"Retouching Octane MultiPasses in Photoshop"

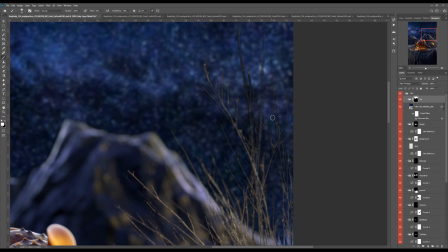[36:58]
Be aware that, you know, it might take a couple of tries, and ultimately if it's not working out like perfectly, like I wouldn't recommend putting like a hot pink background here because you might see problems.
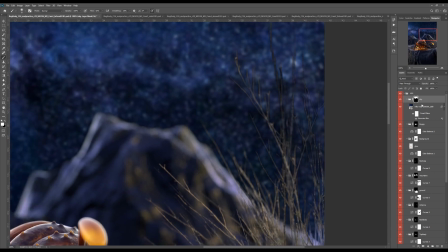[37:14]
Like here, let's see if we could do that.
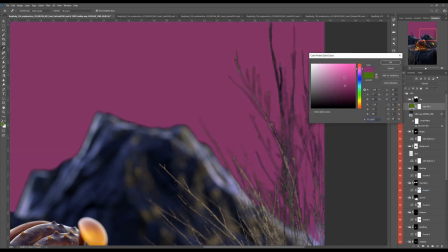[37:18]
Yeah, like you're still seeing some black edges, so you could spend more time on that.
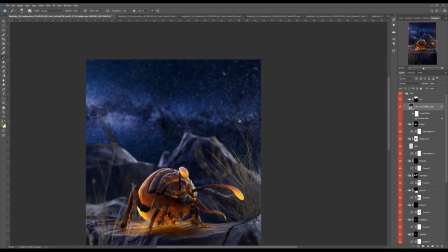[37:24]
In my case, for this, I'm just going to kind of darken it a little bit, and the way to do that is putting a mask on for my situation, because if I turn this off,
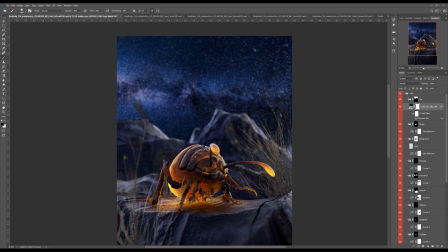[37:35]
it's black. So I'm just going to put a mask on and then just kind of paint away some of the sky so that it gets darker.
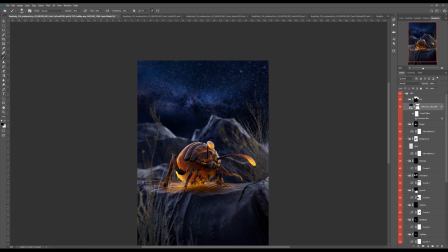[37:44]
So what's great about this is we have this sky mask, and now we can really do anything we want within, and it's not going to be like destructive.
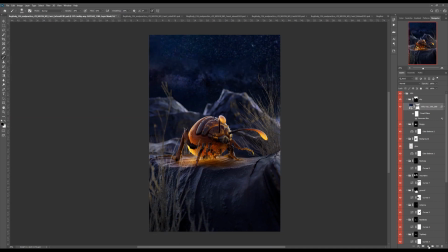[37:54]
So now within here, I'm going to desaturate this just a little bit because I don't need so much attention happening to the background. That's just like an extra little addition,
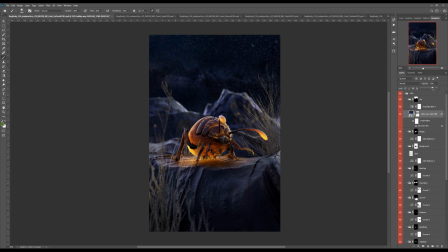[38:08]
and I might actually reduce the opacity of this altogether, just because I really don't want you focusing on the background. I want you focusing on the bug. So I'm going to just reduce that a little bit, maybe at 75% opacity.
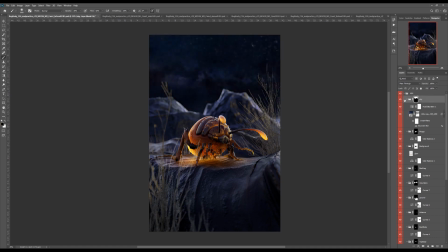[38:22]
And then that's with my adjustments. Okay, I'm going to give the sky a blue color. I'm going to give the bug a yellow. I'm going to give my background a violet, just so I can keep track of what I did.
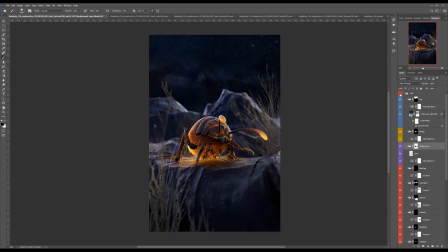[38:38]
Okay, so here's our adjustments. You can see we did a lot. Like, it almost looks more illustrative now. I'm still going to do some more stuff to it. So another thing I like to do, and I'm not sure if this is going to work or not, but I'll click a new layer that's just blank.
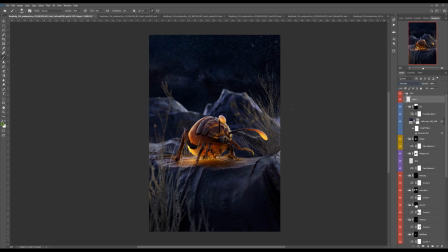[38:55]
I can keep that as red. I'll put that in soft light mode, and then using just pure black and white, I'll like go in and basically dodge and burn where I don't need these highlights to be so prominent. I'm actually going to stick that under the sky.
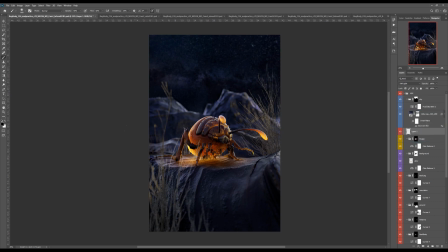[39:15]
Yeah. So I'm just going to almost like paint away some of the areas that I think are distracting, like painting with black to see, to kind of, you know, get your eye to move where I want it to. And then brighten this area up because he is emissive.
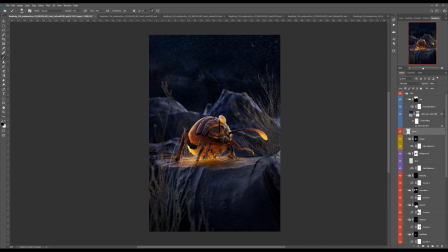[39:37]
I'm going to give a little more vignette. So that's what I just did. So you can kind of like actually change where you want the viewer's eyes to go just based on painting lightness and darkness, like, which is what I'm doing with this soft light pass right here.
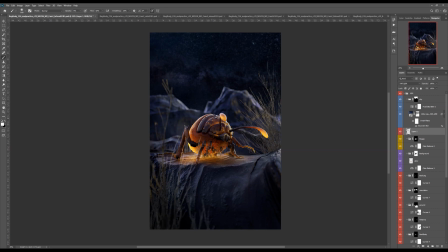[39:56]
I'm literally just dodging and burning and deciding what parts of the area get or what parts of the image gets brighter, what parts get a little darker. You can do a lot to an image with just some dodging and burning. Another thing we can do,
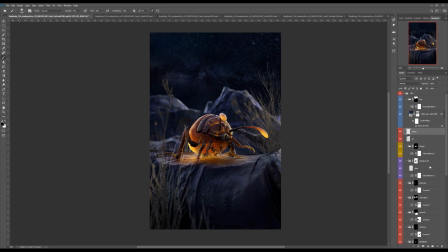[40:12]
I'll call that SL for soft light, is we could do another soft light, but this one could be more for color. So if I want to add some blues,
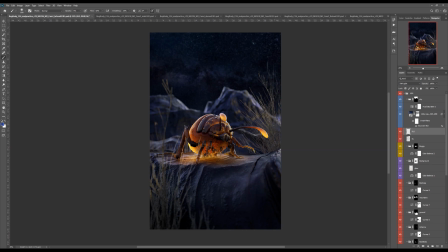[40:27]
you can kind of like start adding color really subtly where you want it. If you don't want it to be so prominent, you could either reduce the opacity or
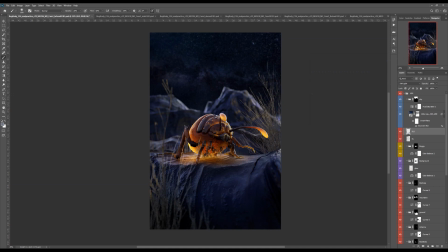[40:42]
reduce your saturation on the color. It's just showing you that's just adding blue. I mean, I'm not sure I'm going to keep that, but that's what you can do. You can start adding some color. If you really quickly just want to, I don't know, give the bushes a little
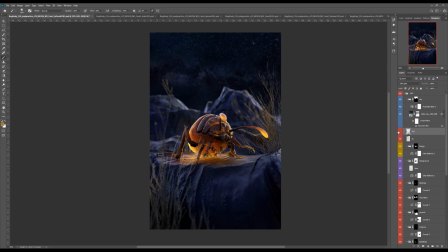[41:02]
more glow, you can just start adding some orangey tones.